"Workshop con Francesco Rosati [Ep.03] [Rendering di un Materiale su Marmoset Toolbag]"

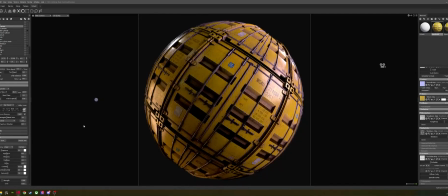[24:16]
Io ad esempio ci tengo a mettere a fuoco questa parte qui con le schiotte, anzi, devo essere sincero, questo punto dove cade la luce che mi tira fuori tutti i dettagli. C'è un'apertura, quindi possiamo fare qualcosa di molto chiuso fino a un'apertura,
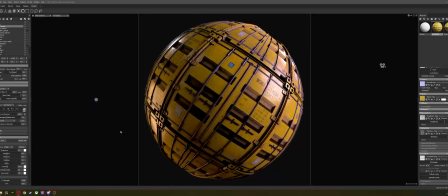[24:35]
stavo utilizzando quella di 0,7, sono aperture realistiche, ma stiamo parlando di una sfera da un metro o ben niente, ci diamo un risultato che visivamente ci piace piuttosto che sia realistico in termini fisici
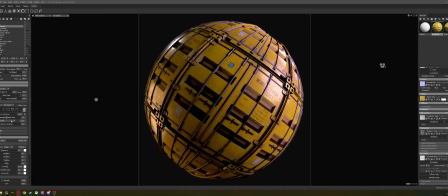[24:51]
avete l'apertura amorfica la rotation c'è
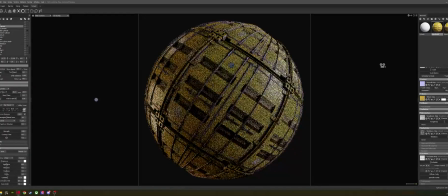[24:57]
il flare che io tengo sempre un filo infatti stava uno potete perderci un po' di tempo, dipende dal materiale, se alcuni funzionano da subito, se alcuni ci vuoi perdere un po' di tempo, lascio il default che è uno.
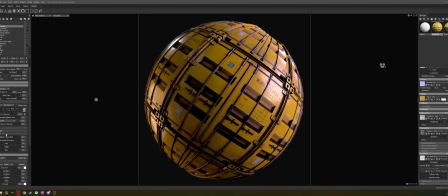[25:13]
Motion blur, seme di animazioni, distorsioni, chi è più da una prima metta. Un'altra cosa che utilizzo sempre è un filo di sharpen, sono due scuole di pezzello, quelle che dicono che lo sharpen andrebbe abolito a vita e quelli che lo mettono sempre un po' tipo salt by col sale sopra le cose.
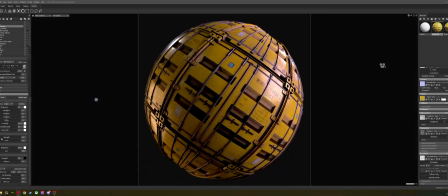[25:30]
Secondo Per me un 0.3 di sharpen aiuta sempre un po' a distinguere meglio tutte le forme. Il blumen è una cosa che sempre tengo in filo accesa, molto più visibile il flerna, che lo rende un po' più interessante.
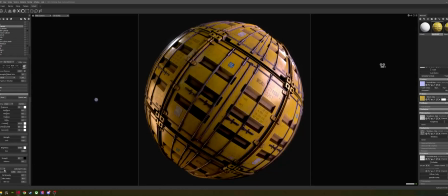[25:49]
La vignettatura non la uso mai, la grana non la uso mai. Poi siate liberi di sbizzarrirvi un po' con questi, non so, tanti strumenti, però sono cose carine.
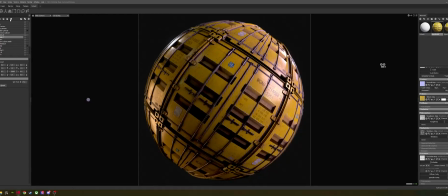[26:02]
Allora, solitamente io quando faccio un materiale, qui ho un preset di turntable che potete crearvi qui sopra molto velocemente. Dove era? C'era proprio l'opzione per crearti il turntable, tu selezioni la geometria e lui lo crea in automatico.
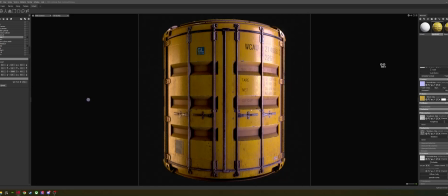[26:22]
Mi preparo anche un cilindro, che è quello che siamo abituati a vedere su Designer, però almeno qui ce lo vediamo bene. sul cilindro mi sento di raccomandarvi di diminuire sempre molto la profondità di campo perché è meno ampio della sfera,
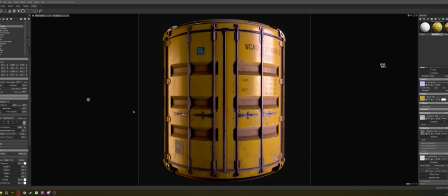[26:39]
almeno nella mia scena e a volte la profondità di campo ci va a mangiare dei dettagli importanti quindi andiamoci sempre abbastanza delicati solitamente se avete fatto un buon lavoro sulla sfera il lighting sul cilindro vi viene in automatico,
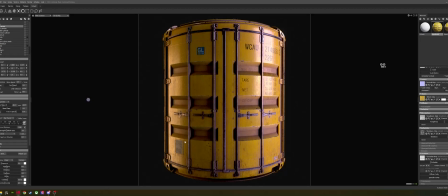[26:54]
come in questo caso se così non fosse o vi duplicate la cartellina del lighting ve la duplicate e vi fate un lighting cilindro dove vi aggiustate quelle due o tre luci altrimenti ritornate su una sfera, rimodificate e fate avanti e indietro
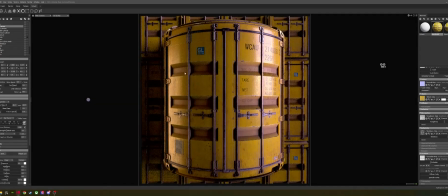[27:11]
a volte quando un materiale tipo questo mi ispira particolarmente mi preparo,
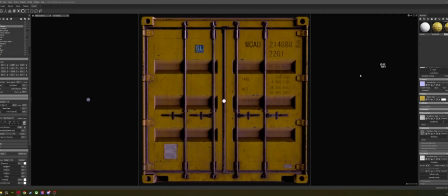[27:18]
anzi un materiale un materiale a parte dove in questo caso possiamo fare spegniamo la profondità di campo che qui non è necessario Mi preparo un piano dove o lo faccio render singolo così, qui taglio o taglato, come quello che ho fatto nel mio portfolio.
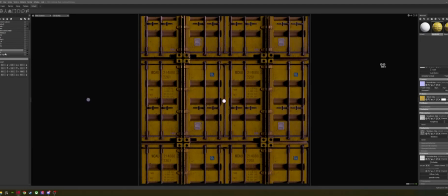[27:35]
Infatti qui avevo un lighting duplicato. Allora, andiamo a cancellare la cartellina, così ve lo faccio vedere.
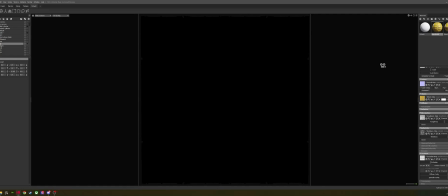[27:42]
Ci andiamo a duplicare inevitabilmente, perché non ti funziona quasi mai sul centro, sul piano. Quindi lighting 01 sarà il nostro lighting on-ain.
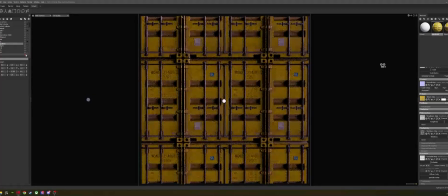[27:57]
ce lo accendiamo allora, ricontrolliamoci che l'HDR non abbia fatto capricci molto bene allora,
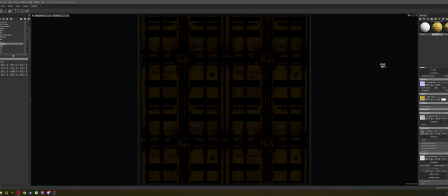[28:04]
in questo caso ci viene abbastanza semplice prima cosa, sistemiamoci sistemiamoci l'HDR ok, qui ci dà un po' di profondità questo non piace
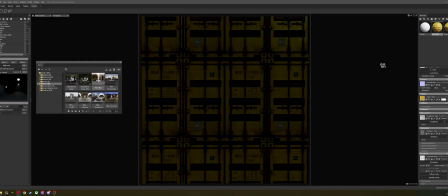[28:18]
nulla ci vieta di cambiarci l'HDR, ad esempio di prenderne una in daylight adesso carico questa al bollo e ce la mettiamo